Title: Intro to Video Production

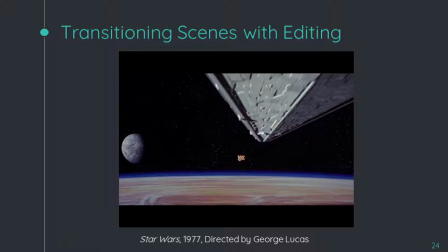1236s
So real quick. Actually, I forgot. There's a little bit more Star Wars, but it's the same scene. I'm just going to show you how it transitions the scene.
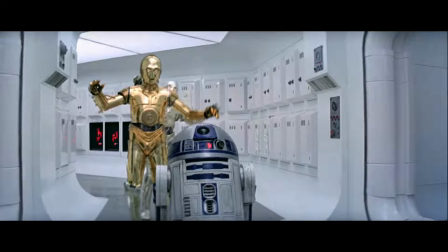1247s
Okay. Okay, so where is this scene now? Inside. The little ship. Yeah. How can we tell? How do we know? He's focused on the little ship first. Right. And he's shaking because he got shot. But they're both shooting. No, the little ship got just shot. Mm-hmm.
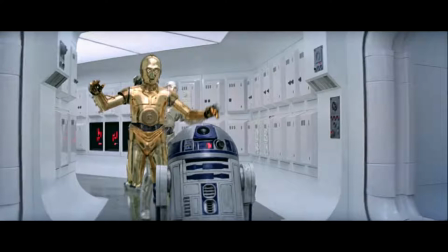Yeah, yeah. The editing carries it over from one scene to the next.
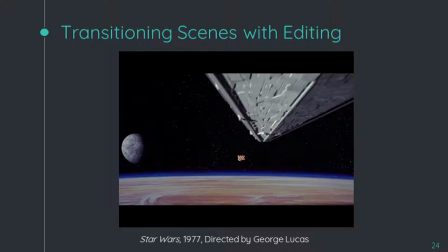1276s
So you have the ship getting hit, shake, oh, we're inside the ship because we can tell that the shaking is going on inside the ship. Plus, the shot was right above the ship right before we did the cut. So editing allows you to do a lot of creative things,
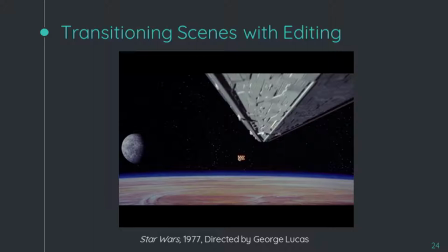1290s
subtle things like that without you having to actively tell someone, now we're inside the ship.
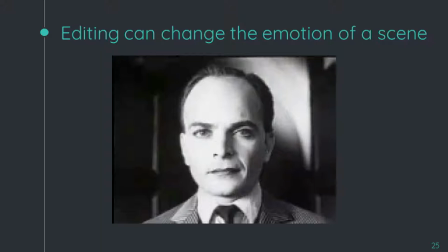1302s
So this is an early example of how editing can be used to convey meaning. This is actually from, sorry, I lost my notes here,
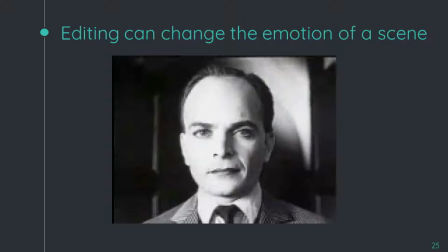1317s
oh, well, I have it in my head. So this was in, this guy named Kuleshev, he was a Soviet filmmaker and in 1921 he did this little experiment with editing and I'll just show you a little bit real quick.
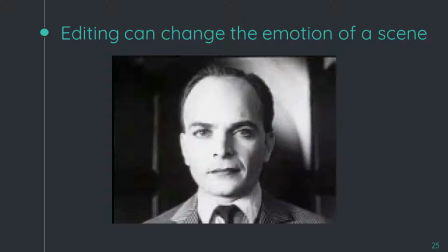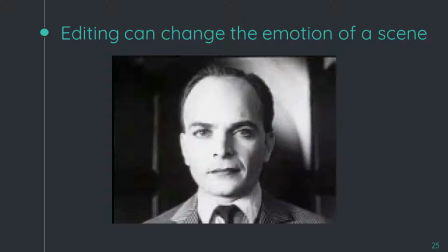1344s
Okay, so, it showed a man, it showed food, well, I didn't want that to keep going, sorry, I forget you saw that. So it showed the man and it showed food. What do you think is going on there?
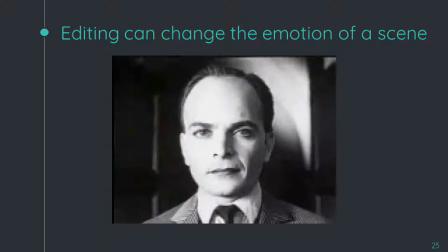1361s
Yeah, that was the first experiment and then let's now what's going on? The man killed a little girl with a sound.
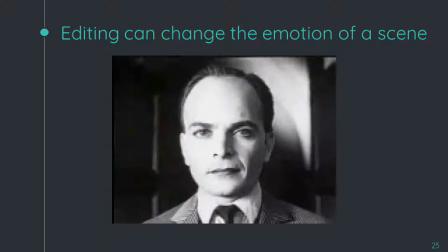1381s
Yeah. These are so creepy. Like, in general, because his face never changes. I know. Yeah. And also the lack of sound is kind of creepy. And the light. Yeah. The light is kind of going back and forth. Mm-hmm. And then here's the last experiment.
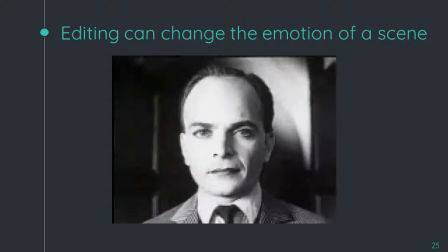Okay, now it's going. Oh, forget it. And we're back to soothing. Yeah, forget about the soothing again. He ate some soup, kills a girl and stuff, but if a woman eats more soup, that's his day.
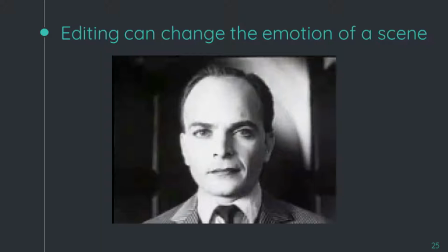1416s
So the basic idea here is that you have the soup and the guy, that means always about to eat the soup. If you have the guy and the baby, what does that mean? Well, I don't know, he's mourning. He's mourning, that's right. Right, and then you have the man and the woman. Yeah, he's the one sitting around.
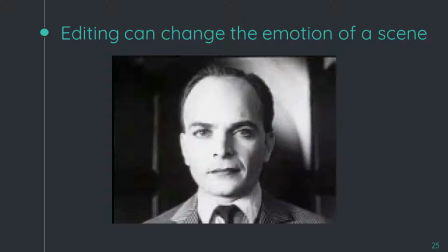1434s
So it shows the connection, because he comes right after him. This is when criminal minds go back. So the basic idea that he came up with, which is called the Kuleshov effect, is that depending on how you put shots together, it can change the meaning of both.
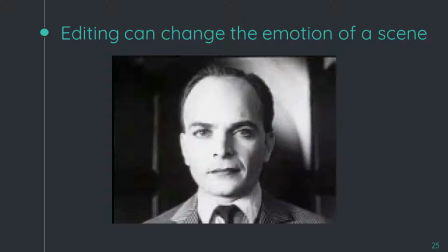1452s
So it changes how you view the man. Either he's a guy that just wants to eat some soup, he's a guy who's mourning the death of a child, or he killed the child, maybe. And the third one is, oh, he's lusting after this woman. But it's all the same shot of this guy.
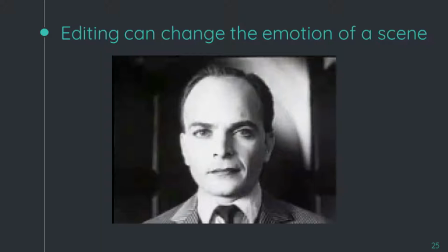1467s
It's just it changes depending on what is shown next to it. And actually, Hitchcock talked about this a bit.